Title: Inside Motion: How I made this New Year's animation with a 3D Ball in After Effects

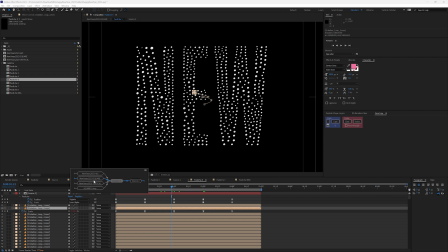And what that allowed me to do, if I go to my final comp here,
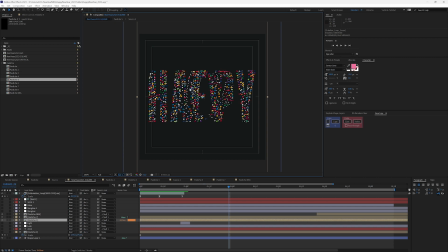that way I had a little bit of layering here within my final comp, and the smaller basketballs are going to fill in a little bit more of the space, so it allows for more depth and volume within my text.
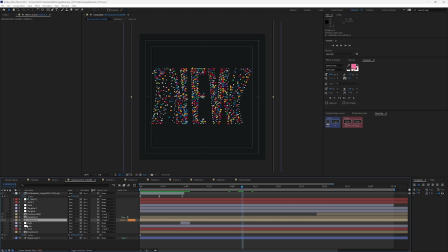All right, so those are a little bit smaller, and then I also wanted to add a little bit more depth, and so I again duplicated Pastiche, but instead of using the basketballs, I actually used the logos. Let's go into 6.
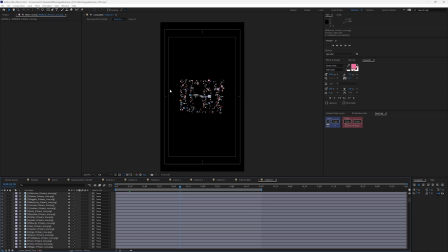So I brought in all the different logos for every team and did the same thing.
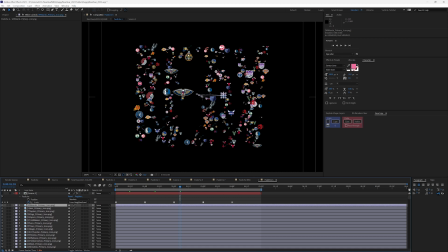I dropped all 30 on the timeline and then duplicated in sets of 30 that allowed me to get all 450 layers here. They're all spread out and separated different ways.
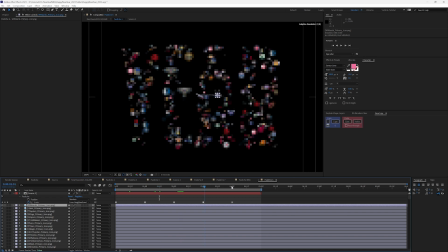Small, large, and they're filling the space. And again, use source 2. So I ended up using these logos as my background.
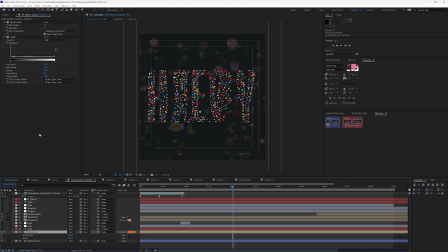All right. And I threw a fast box blur of 1 on the logos just to help push them into the background a little bit more and give some separation from the basketball so they stood out.
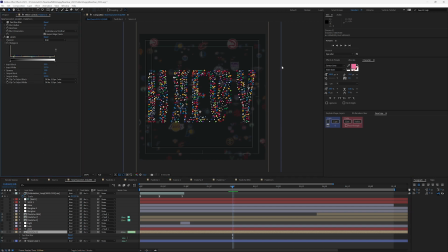So if I would have had them without the blur, they're pretty clear. So you can see just you can see the amount, just a slight blur here pushes them into the background a little bit.
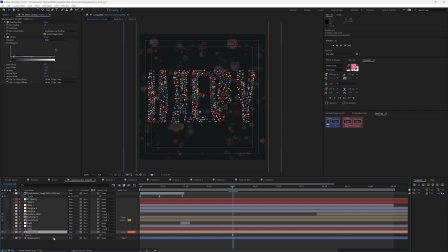And then if I hit T, I drop my opacity on these down to 15 to, again, help push them into the background. You don't want to see them. They're supporting documentation, so to speak, for what we're looking at here with the new.
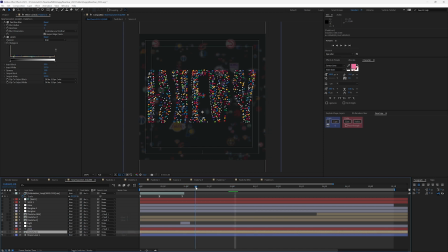So since we were going into 2023, I also added some light text here in the background. Here we go. Just ever so faint, 2023, copied, repeated.
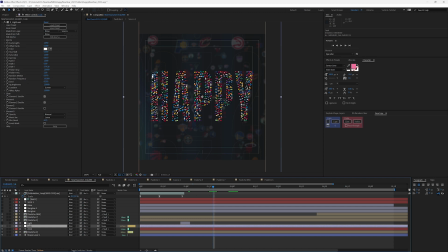And I have a leak. This is from Sapphire, Force Effects Sapphire, light leak. And this is just giving me a little bit of light in the foreground
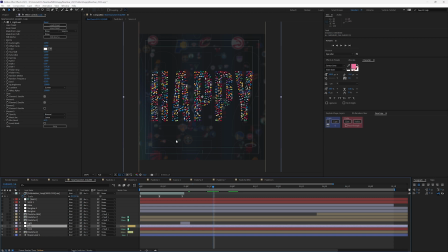that's on top of my logos and the text so that it pushes those, again, even a little bit further into the background. So let's go up here and add the star glow. And you can see it's really giving life to that Pastiche 5 that we created here.
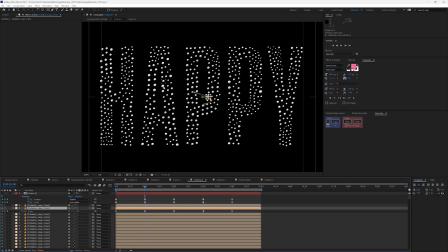So if I double click into here, I left all these balls white, and since I didn't color them, the star glow is picking up. I have the input channel to lightness, so it's picking up the white balls more than the colored ones,
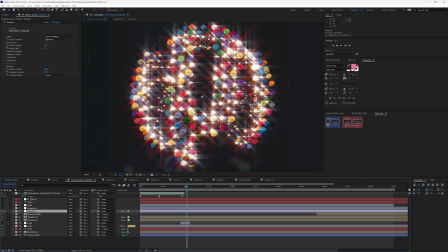and is amplifying those, and that's what's giving it that light look.
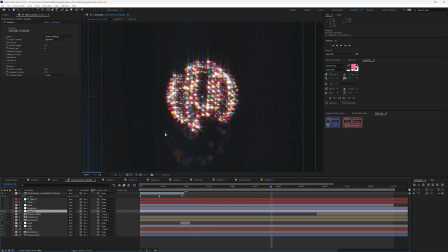Go forward a little bit in time here so you can see when it's laid out here.
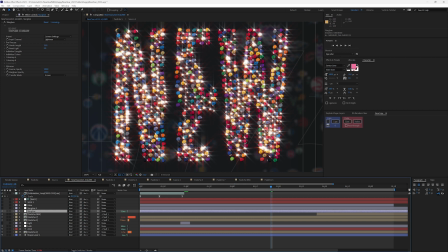There we go. So you can see that those lights, those white balls in the background, although they're smaller, they're given a little bit more volume from the star glow.